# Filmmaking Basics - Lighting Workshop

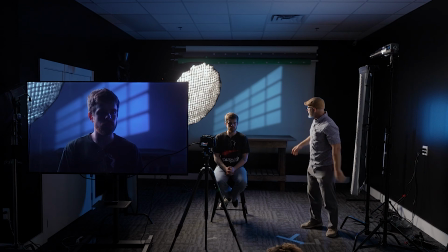[4:14]
This light is a lot more sourcy. That's why we're seeing the shadows.
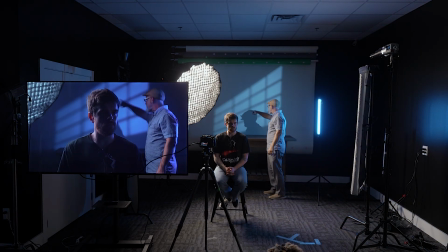[4:20]
See, look how sharp my shadow is against the background here. That's not diffuse. That's a focused light. It's more like a spot.
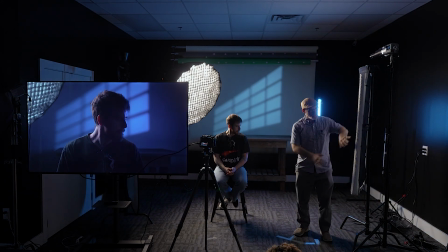[4:28]
So when we're talking about diffusion, we're spreading the light out. We're making it wider. Instead of going in straight lines, we're kind of bending the light to go out and fill the room. When we are using a more directed source, we're spotting it is what's called, right?
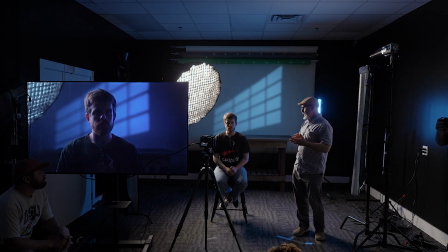[4:47]
If you use a Fresnel, which is a, we don't have a Fresnel on any of these, but it's a glass instrument that can be used to focus light. So the further it gets away from the lamp source, it depends on which way the lens faces.
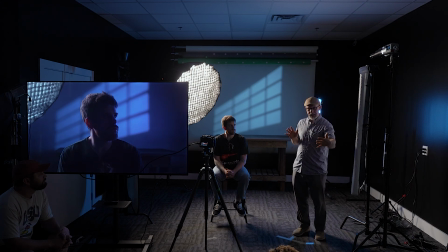[5:05]
But typically, it becomes more spotted, and then as it gets closer, it spreads out. So whenever you're talking about lighting, you want to think, am I bouncing the light? If I'm bouncing the light, what does the white tiles that are up there, maybe they're not a full white.
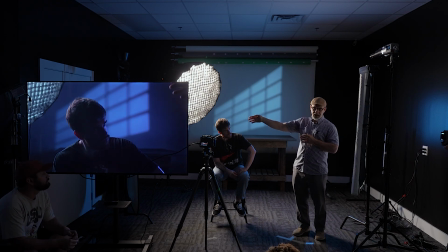[5:25]
Maybe they're kind of an off-white, and I'm using a blue light, so that's going to create a color change, right? So bounce light, whatever you're bouncing off of is going to create a character to the light, a color to the light.
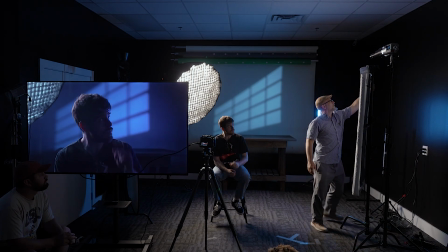[5:38]
The diffusion, the way diffusion is made and how much diffusion you use affects how it works.
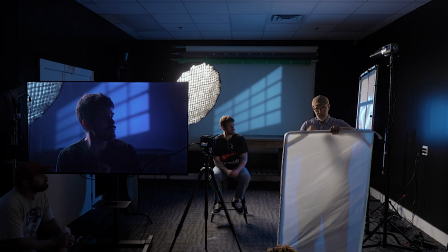[5:50]
So like this diffusion, as you see here, there's kind of like this grid pattern in it. So that's gonna create a certain kind of diffused light.
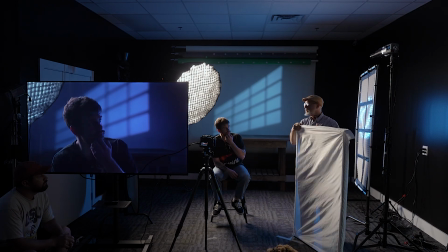[6:01]
It's very technical, but if you notice this,
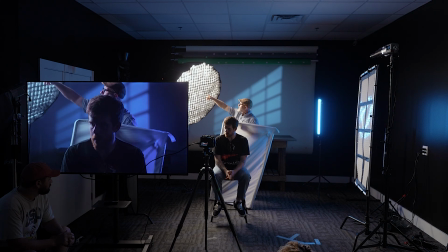[6:07]
and maybe you can get up and walk over here, this one does not have the same kind of grid pattern.
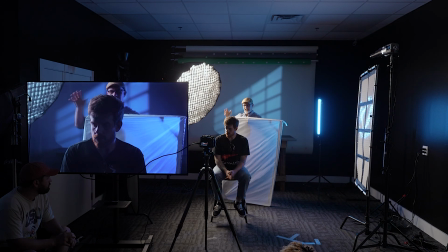[6:13]
So this diffusion is creating a different kind of character to how the light gets spread.
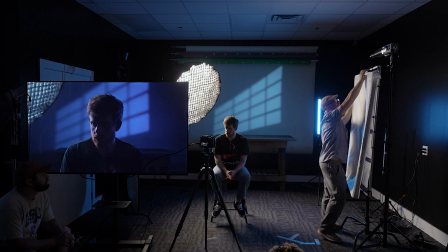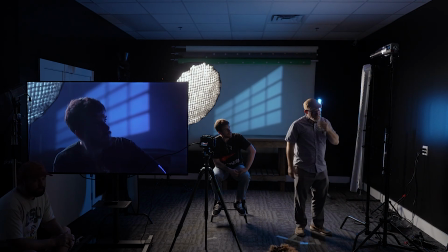[6:25]
I feel like I'm jumping around. You guys can get closer look after. Yeah. For the focus light, can you explain that a little bit more and maybe mention Kukulorus? Yeah, yeah, I mean, Kukulorus, cookie, gobo, those are all terms that are used interchangeably.
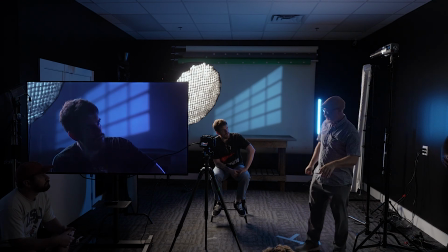[6:43]
Like, what she's talking about, Kukulorus,
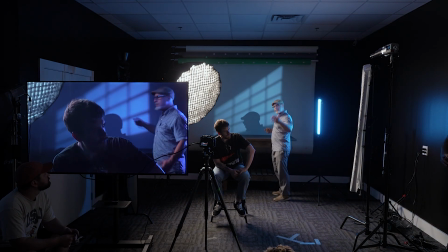[6:47]
is technically, it's the shape that you put in front of the light that's creating the shadow.
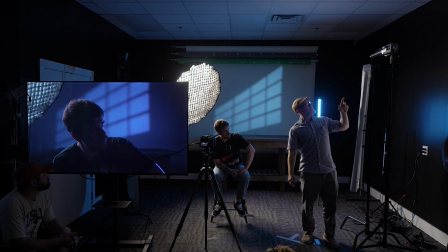[6:54]
So there's a bunch of different, he has a bunch of different versions of that. The reason why there's all these different names is because are you an East Coast filmmaker or a West Coast filmmaker?
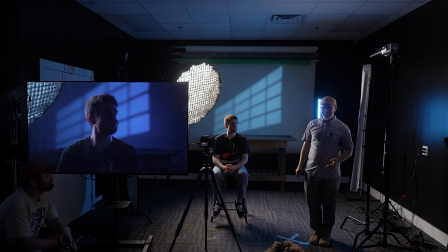[7:11]
Or you're a Texas filmmaker? You know, like you could call it a triple nipple grubler. And that makes as much technical sense as Kukuloris or Gobo, right? It's just what someone goes, hand me that whatchamacallit to put in front of the lens.
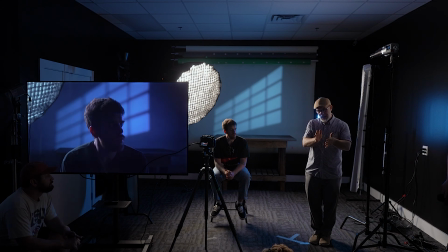[7:28]
But typically, it's anything that you fly in front of the light to create a shadow, to create interest in an uninteresting setting. You can use that to, in old noir films, particularly gets used a lot because they had no money for sets.
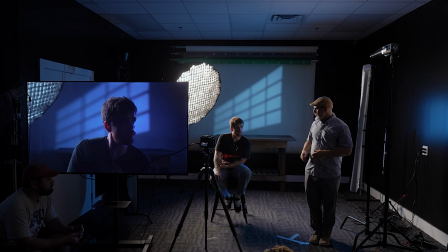[7:46]
So they would turn all the lights off, and then they would have this kind of backlighting scene to create silhouettes and then they would just shoot little slashes of light kind of like that to create a scene right like a moonlit office scene
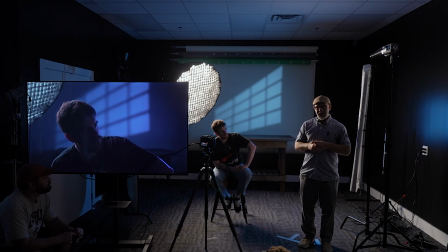[8:02]
or any other high contrast situation so that that way they didn't have to pay for a lot of set dressing, right? A lot of times people will cut branches off of trees and stick it in front of the light so that it waves and you get that playing light pattern.